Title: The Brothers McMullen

And why is that? Because as a big-time director, you can't be tied down?
But he also knew that he was gonna have to film what he knew. And his lack of money meant he was gonna shoot using locations that were accessible and free.
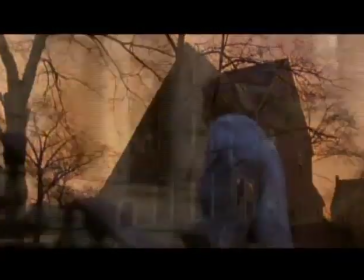So he centered the movie in his boyhood home and other houses and apartments where his friends lived and where he wouldn't have to pay a location fee.
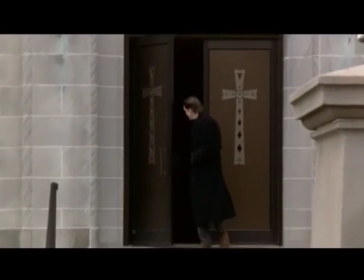He placed many scenes outside to work around the fact that he couldn't afford lighting equipment and could use natural light. And if two characters had to go on a date? Dinner? A movie? No, not in this movie. In this movie, they go to the park because it's free. Nice date anyway.
Well, let me ask you another semi-personal question.
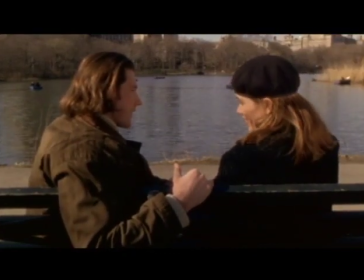Well, you can ask it, but I can't guarantee you're going to get an answer.
When it was time to make the movie,
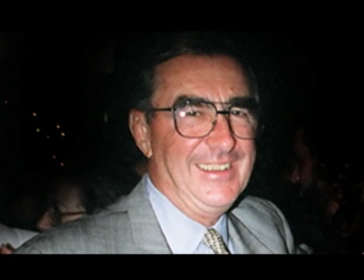Burns needed at least some money, so he raised funds from his father, someone who always believed in him passionately, and a family friend. I think it was in the ballpark of around $18,000. Just barely enough to get film stock, something we call short ends,
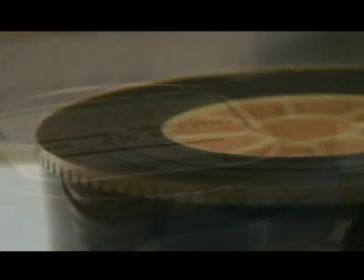meaning the small segments of unexposed film on reels left over from other productions which are sold at discount.
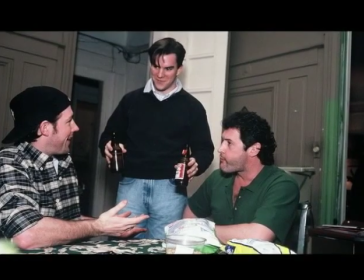And he certainly couldn't afford to pay his actors, so he offered deferred salary and lunch, courtesy of his mother's home cooking. He placed an ad and received 1,500 headshots.
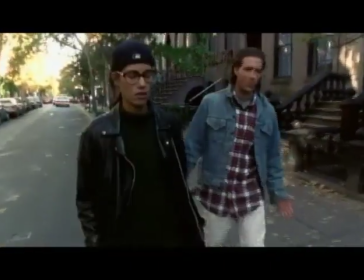In the end, he cast himself and his girlfriend at the time, Maxine Bonds, in part because he knew at least the two of them would always show up for work.
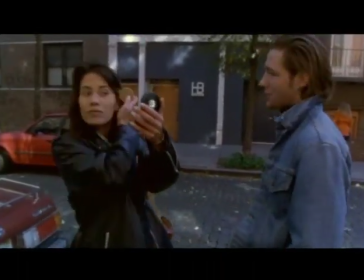Now, Ed didn't have money for makeup, costumes, or set designs. everything you see in the movie was exactly the way it was.
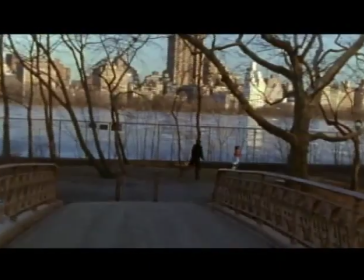To me, all the better, perhaps, when you're trying to create a real slice of life, real locations, real relationships, even real beer. Now, typically, a movie is shot over consecutive weeks or months. But for McMullen, Burns had to shoot whenever he could bring his ragtag team together.
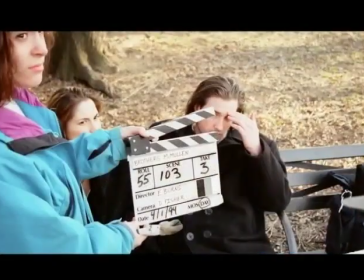In the end, he's shot about 18 different days over the course of eight months.
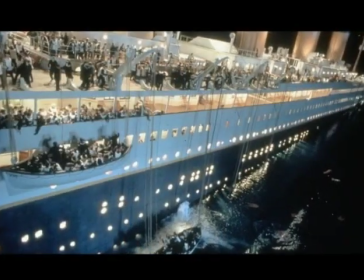To give you a little comparison, Titanic, by the way, shot for 160 consecutive days. Ed might start shooting a scene and then finish shooting it weeks later. So as a result, he didn't have the luxury of what we call continuity, where you have someone on the set responsible for making sure that every set matches and people look or dress the same in each scene. We have someone here doing that for me now, making sure I'm sitting when I'm supposed to and standing when I'm not.
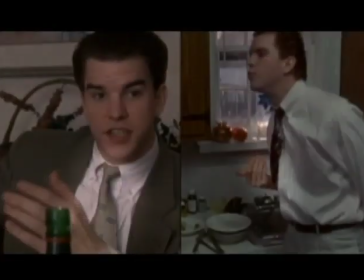Burns had to forgo all that. So you'll see there are a few unexplained wardrobe and hairstyle changes in the movie.
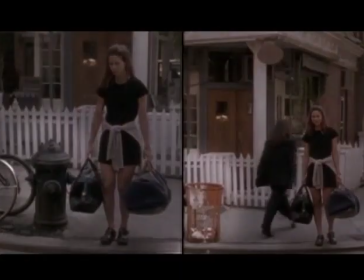But for me, somehow it all adds to the movie's handmade charm.
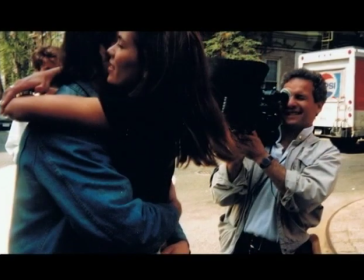Now, during filming, Ed didn't use the traditional technique we call coverage, where you shoot a scene from different angles, and then once it's covered, the film goes into an editing room and you cut the scene together. Instead, Ed edited the entire movie on paper before he started shooting, so he only shot exactly what he envisioned and often used only one or two takes because that was all the film he could afford. Ultimately, Burns assembled the movie by sneaking into the video room in Entertainment Tonight, but working two shifts eventually took his toll. He was actually working with an E.T. crew to cover an interview of Jodie Foster for one of our movies, Nell, actually, and he fell dead asleep in Jodie's bed. But Ed persevered and submitted McMullen to various distribution companies and festivals and was rejected everywhere. Many said that the film wasn't edgy enough for an indie market then transformed by the success of Pulp Fiction.
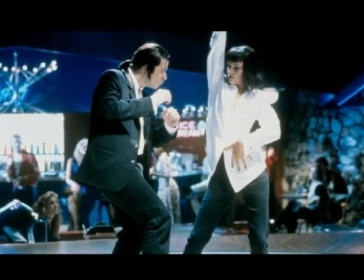Here is where I enter the story. In 1994, I had an idea. One of the few good ones I ever had. It was new for the time. it was the idea of creating a division of a major studio that would have the distribution resources of a big company, but the risky, inventive, low-budget aesthetic of independent films.